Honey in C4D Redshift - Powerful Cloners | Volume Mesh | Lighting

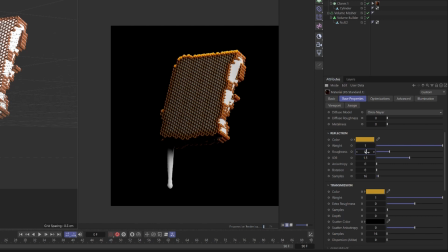8:19 So it's always good in materials never to use exactly the same one. So I think I'll switch that up a little bit and also make sure that the scatter color is nice and light, because we want that golden look for the honey.
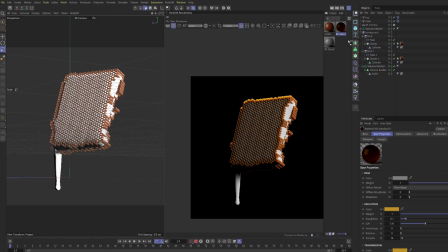8:34 The IOR of honey is a little bit difficult as well. It can range from 1.35 to 1.6.
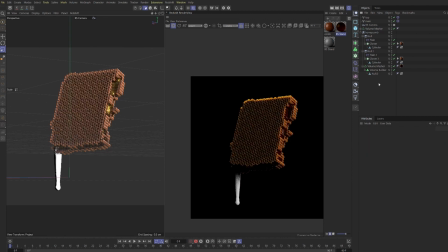8:39 So just play with the scene and see what seems right for you guys. We did a pretty good job on the honey, I think. It was nice and fast, but I really want a dark look in this render. Obviously, if you want a more golden look, you can just bump up the colors as needed, or increase the lighting. So now I'm adding in one more light, and that's because we can't see our honey drip that well.
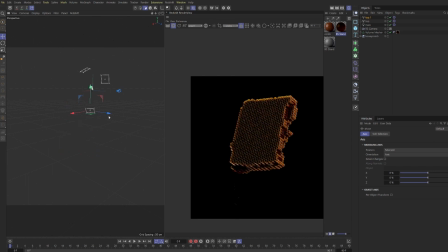8:57 So I want to try add a little bit more there. And you can see we're picking up some reflections on the drop, but not quite enough. I also want to make sure that I don't go too hard on the bottom side. Let's see if a repositioning can give us a better look.
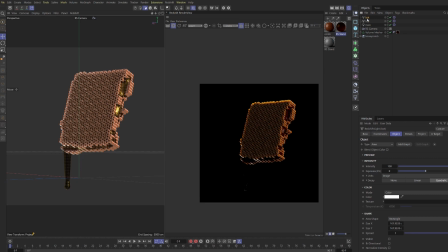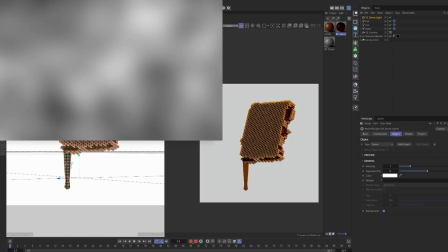9:19 Okay, let's grab a dome light. I'm going to use an HDR from Grayscale Gorilla, and these metal ones are great.
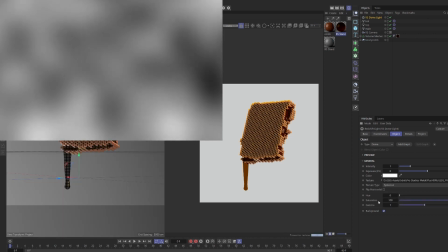9:25 They're just these black and white painted maps that give some really nice reflections, and it can just help us add that last 5% here.
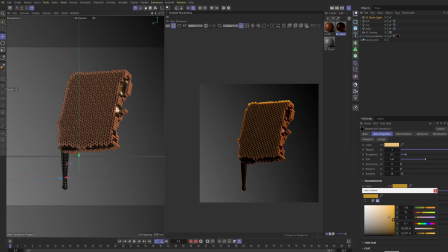9:32 So I'm going to lighten up that reflection color a tad, as well as the transmission color, just to get a slightly more golden look.
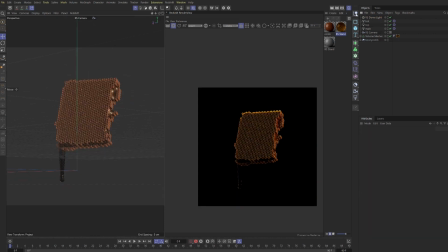9:39 And I'm just going to snap the background off as we have enough reflections now. Finally, let's grab a null, and we're going to use this as our focus point. So let's put it to the start, right on the front face of the honeycomb.
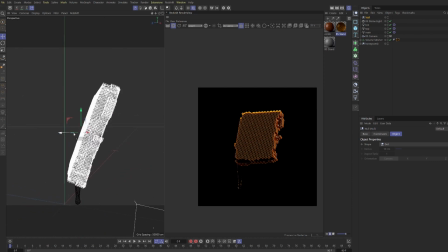9:53 And this is a really nice, easy way to add a tad more realism when you need it.
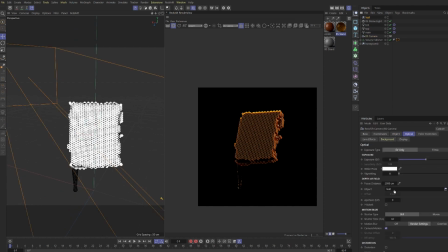9:58 So we'll put in our null and turn on our bokeh and turn on the aperture to something smaller.
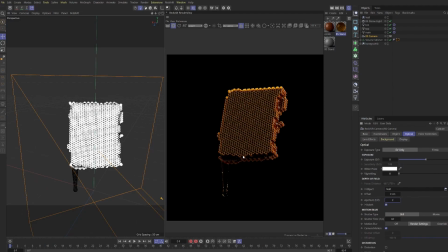10:03 And because the object is quite well aligned, even with two, we're not going to get a whole lot of fuzz or blur, but it just adds a little bit. And if we went to different angles, we could get a lot more. You can check out my Instagram post if you want to see what more depth of field would look like. I think I added a couple in, but I think that's almost us for today.
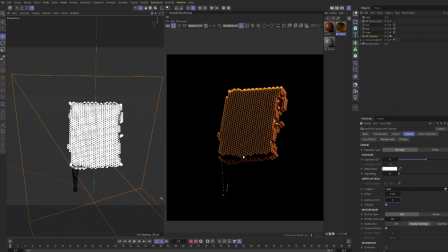10:20 So you see at the end, once we added some more lights in the HDRI, the bottom drip cleaned up a little bit and we got some interesting reflections and refractions going on there. And I'm happy with the whole look right now. If we worked on this for a longer time, we could think about adding in some more lights to try light up more of
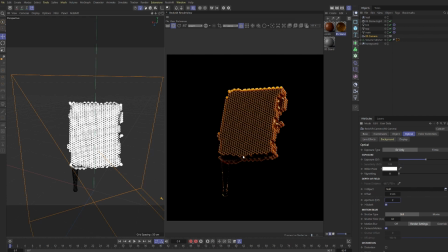10:35 the honeycomb, but I think just like that's going to do fine. So I hope you guys found this interesting and enjoyable, and any tips or suggestions for new videos, please let me know over on Instagram, and I'll see you in the next one. Cheers.